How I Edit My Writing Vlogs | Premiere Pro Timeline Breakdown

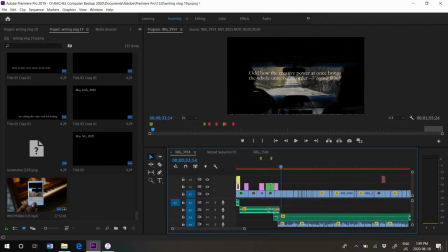so that's essentially the intro the intro actually runs like all the way till here or so um like here
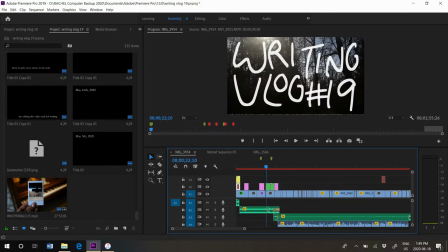and so then at one point we get into like this let me turn this down a bit we get into like this
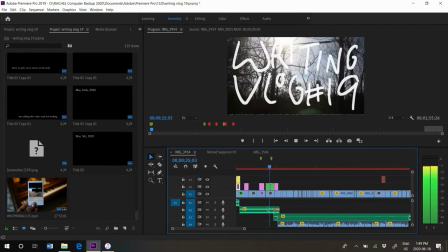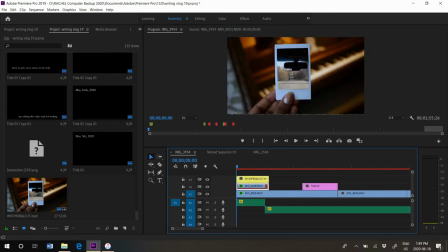um wiggle animation i like i said i deleted the footage of me holding the polaroid because i needed space on my sd card so i can't show you like how i did this exactly but i i can try so the crux of this edit
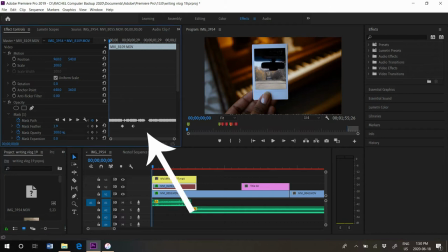is actually right here um this little these diamond
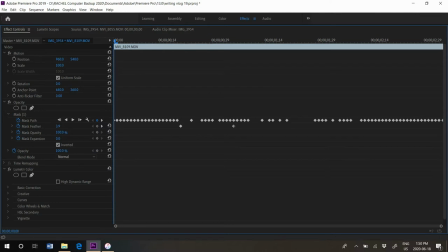looking thing and i can make that bigger for you so all of these diamond little things these are key frames i think i'm not a big pro on
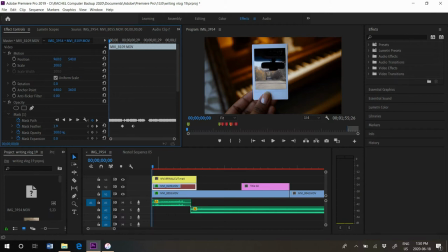this but basically what i did is this is a layer mask and i i masked around this polaroid photo, it's actually not a polaroid picture, for a project that I made in high school I made fake polaroid photos of like art that I had made.
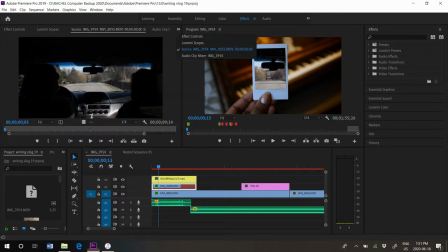I instead decided to use keyframes to mask around the green paper
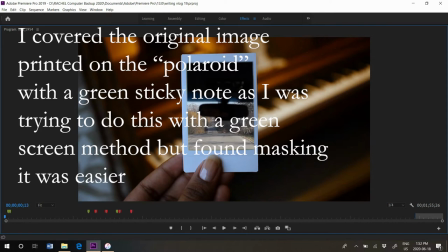and that's why you can see sort of on the right hand side you can kind of see that it was like paper pasted down. it's not a perfect job,
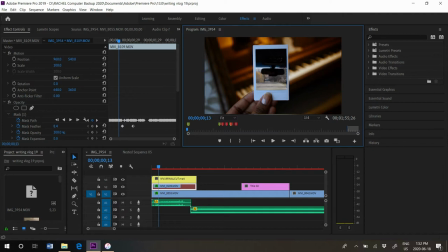I didn't do it perfectly well. this is not actually that hard to do, I can link a tutorial on how to create a layer mask and i just like feathered the mask a bit i can't really show you because i don't have the footage anymore i'm sorry but any other tutorial is basically
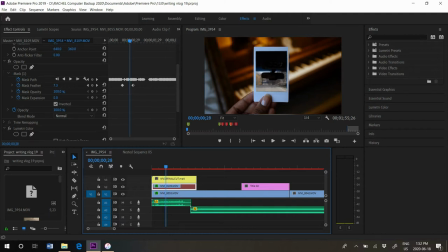the exact same thing so essentially you frame by frame like would like hit this like key to the right like every single time and make your way through like individually adjusting the mask around the green paper until you get to the very end and then when you play it back it it would
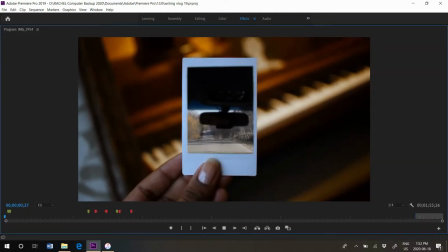look like this because
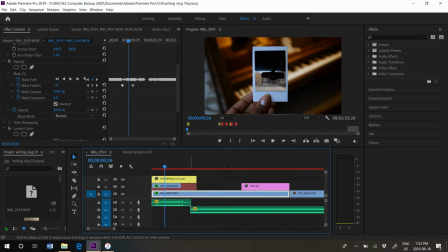we're inverting the mask so that would reveal the driving footage underneath so it looks like we're entering the polaroid i think sam
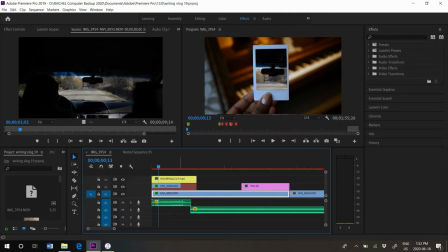colder popularized this technique and people have multiple different ways of doing it but this is the way i did it it's it's obviously a bit more advanced
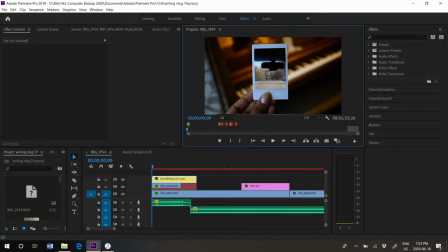than just beginner but it's quite easy to do so that's how i made this intro this is just kind of like the bells and whistles to be honest and so if we look at the timeline here we have a few things.
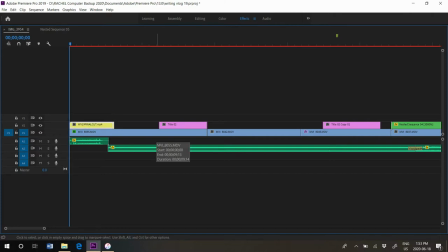This is just this yellow thing is just I had to take the final cut of this so I could show you what the intro looked like because I don't have the footage anymore.
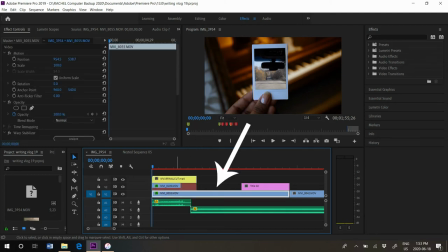These two things right up here, this red and the yellow, they're the same thing. And so this footage, MVI8055, this is the driving footage as you can see.
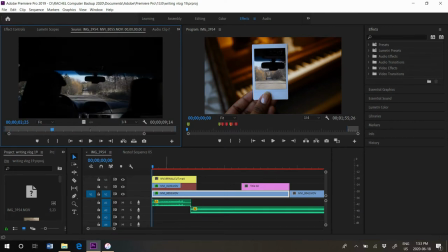That's just literally my family driving on a dirt road. And then we have this sound of a Polaroid.
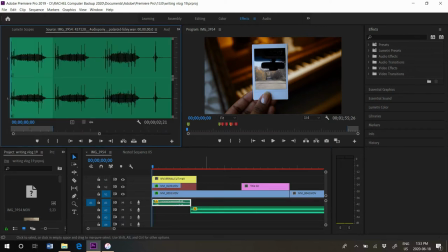And so sound is like really powerful in film. And even though it's not printing out the Polaroid, you kind of get the same effect as if it was printing out the Polaroid. And this is just a free sound effect that I got on freesound.org. I use a few archives while I'm editing.
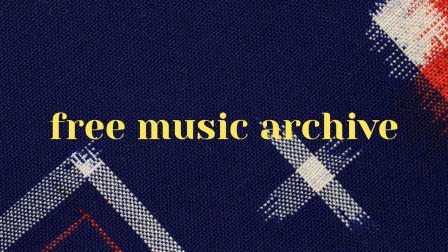The first archive is Free Music Archive, and that's where I get most of the music.
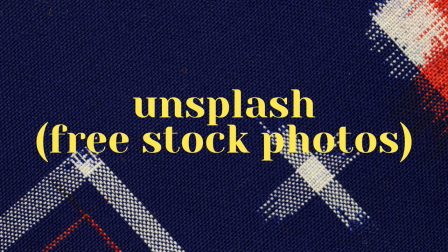I use Unsplash for stock photography or stocksnap.io. Those are my two favorites.
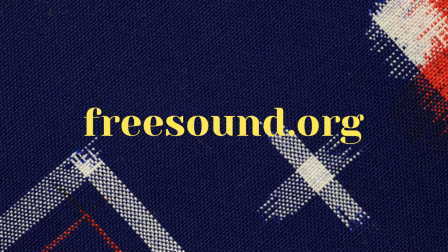And then freesound.org all the time. If you watched Writing Vlog 17 with the like voicemail at the beginning of those two women talking that came from
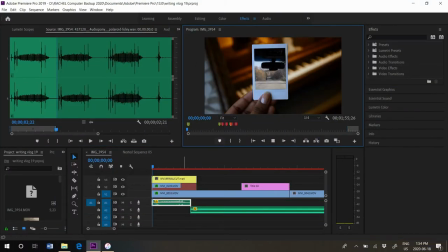freesound.org and so does this Polaroid thing and so when we play it back you kind of have this cool ah